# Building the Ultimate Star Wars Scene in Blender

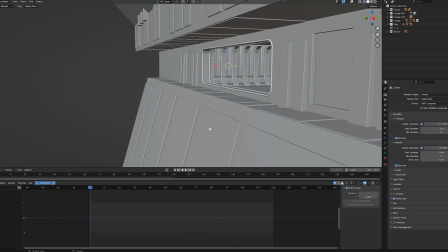(16:14)
You can see the model is just cubes, just a whole bunch of cubes. But rendered with atmosphere, it looks pretty good.
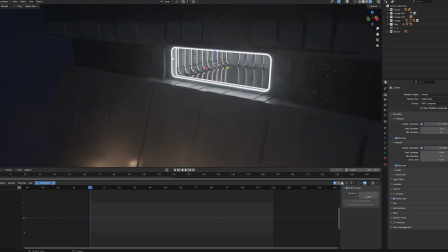(16:21)
And I already made the hangar with the glowing rims. Again, I'm going to cover how I kind of did that.
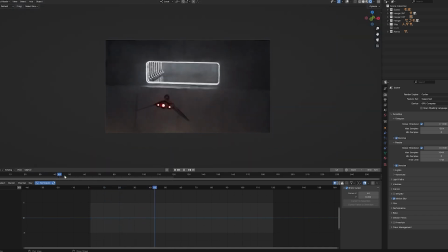(16:25)
But the other thing was getting that animation right so that the ship flies by the camera and matches with the last shot of the city.
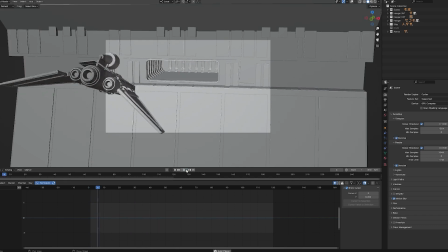(16:34)
That was kind of the tricky part. I wasn't getting it to work for a while, and I'm like, why do these shots not feel married? I felt like I matched the lighting and the color. And then what I really found actually didn't match was how the ship was moving. The matching the speeds between the two different shots actually turned out to be a little bit trickier than I thought.
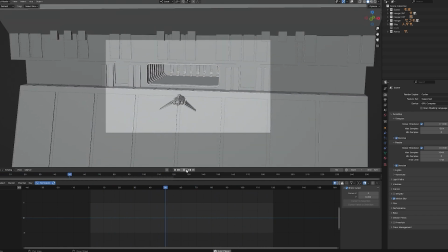(16:50)
Just because, it's hard to have like two Blender scenes open and kind of pace everything correctly. So it was a little bit of guesswork, kind of, rendering out like a lower res render, comparing the motion, just doing that over and over until I got the feeling. And I also needed it to be slow enough because this was kind of perfectly linking two different shots.
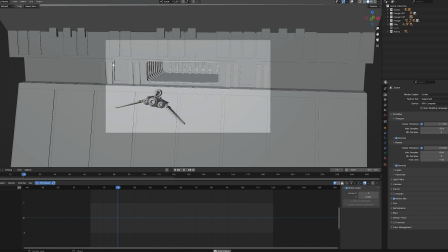(17:09)
It was the only shot that really had to do that, going from both the city over to the hangar. So this one was a little tricky, but once I got it down, and I already knew how to do the rain effect from the previous one. So once again, you can see this whole nightmare. Again, all the rain is emissive, so I should probably take the rain off.
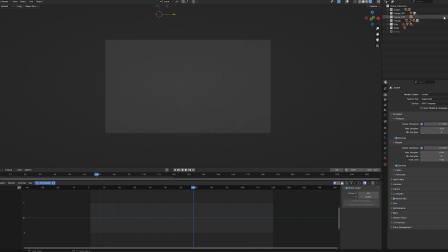(17:28)
And again, oh, here's what holdout does, just so you can actually see. It only renders the rain.
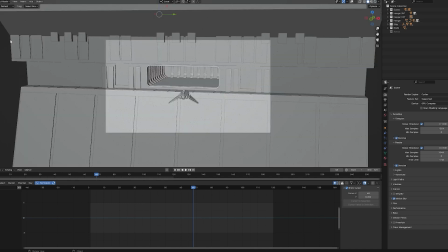(17:34)
And then when you add motion blur, it ends up looking like, you'll see once in this takes, it's 10 minutes to render. Yeah, so you can kind of see as it's rendering, it essentially creates the raindrop streaks. Everything's animated. Again, just a simple like particle icosphere coming off of a plane, made the plane invisible. And that kind of got me the results I needed.
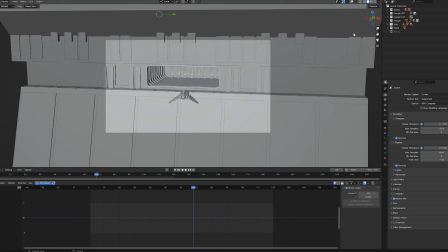(18:00)
It was a little bit more compositing work after, but it also gave me control, let me lower or raise the rain as much as I wanted it. But the rain didn't have a refractive property, meaning it didn't really like reflect a lot of light from behind it or catch light from the front. That was the only downside, and I kind of wish I could find a way to render that properly.
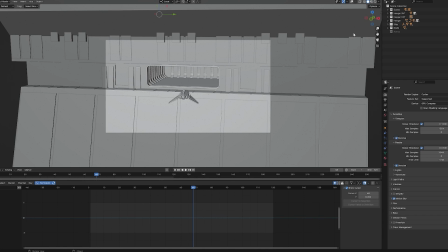(18:18)
But I ended up just having so many problems with it. I tried doing a glass shader, a half transparent, half glossy shader, a glossy shader. If somebody has a better solution for that, leave it below. I needed that three-dimensional rain feel, but this just took so much computing power, even like this, and ended up just being a headache.
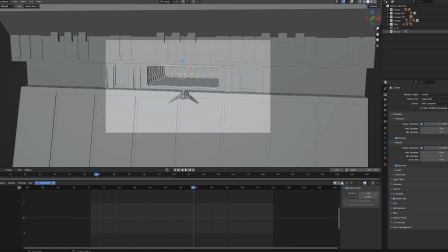(18:38)
But with this shot, I felt like I had it down a little bit more, kind of just copy and paste it my effect.
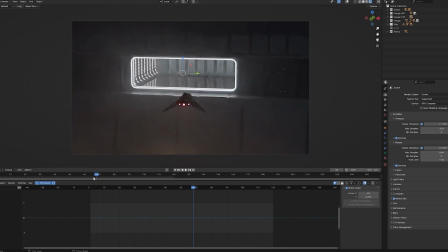(18:43)
But yeah, with the atmosphere as well, and the motion blur, you can again see kind of like what that motion blur does for the frame.
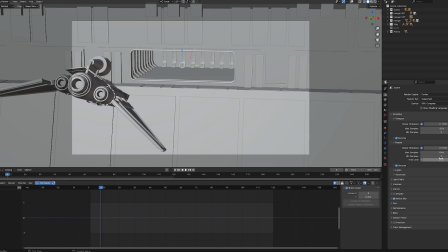(18:50)
It really kind of carries it. Yeah, again, I'm gonna set it to 25 seconds, 50%, just so I can show
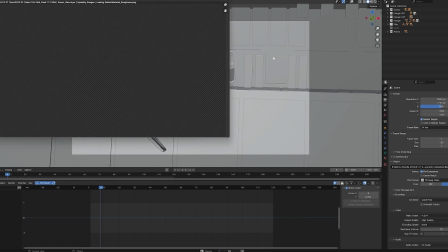(18:59)
you. And again, I already made the hangar, so that was also just a copy pasting. So I copy and pasted the rain from the previous shot and copy and pasted the hangar from the next shot.
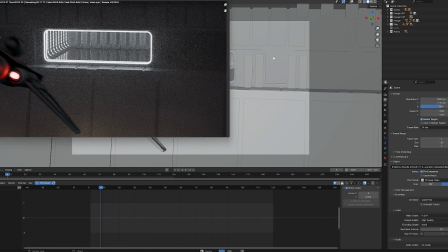(19:08)
So this one was kind of a, kind of melding a bunch of different shots together to make them all work and make the scene a little bit more cohesive. That was kind of the tricky part, is I was kind of making it up as I go along, the animation.
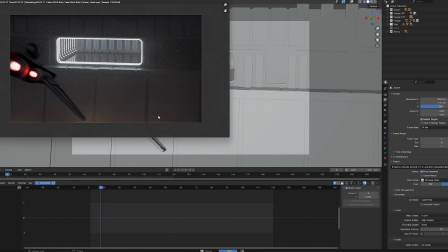(19:22)
I had a sort of loose shot list, but nothing too crazy. So this one ended up being just kind of interesting. It was kind of marrying two shots together, and in a weird way ended up being one of my favorite shots out of all of them, because it was just kind of simple how it came together.
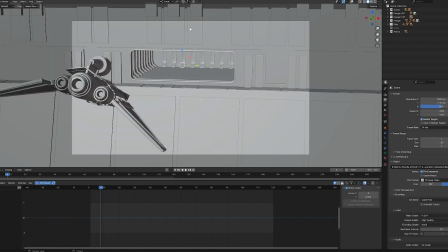(19:37)
But again, some of the hurdles and everything, but I ended up being pretty happy with the results.
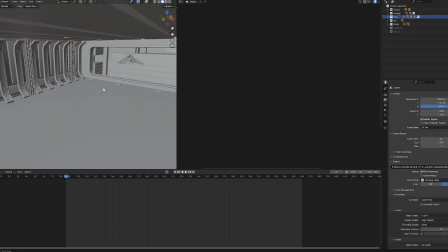(19:43)
And that brings us to the final sequence. Now this one, again, as you can see, it's a little different, and the exterior is now missing.
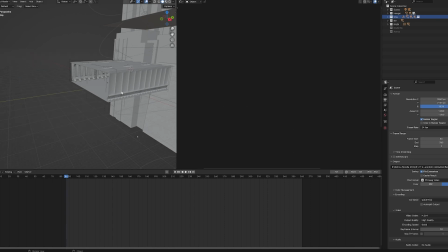(19:51)
It's just the hangar, and I made the back wall invisible. In the real render, it's very much there, as you can see.
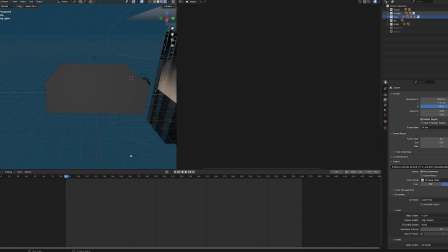(19:58)
Oh yeah, I'm doing the holdout again because of the rain. Yeah, again, just copy and pasted the rain effect.
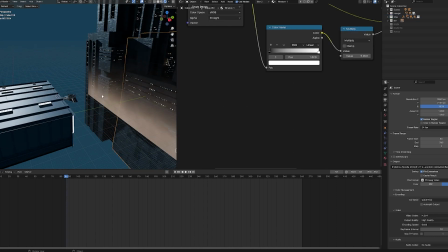(20:04)
But I also added this orange haze. I also used this, I forgot to mention, in the city shot.
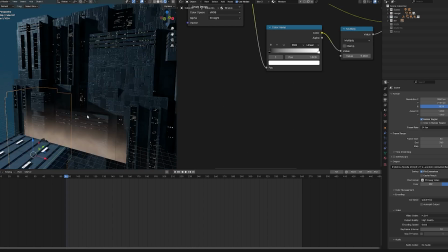(20:11)
But I know that's not the city you saw from before, but it ended up looking better in this frame.
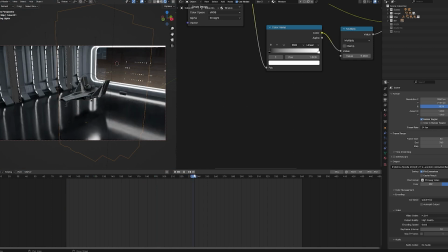(20:16)
And it would have just taken so much computing power to put that already heavy kind of render on the outside.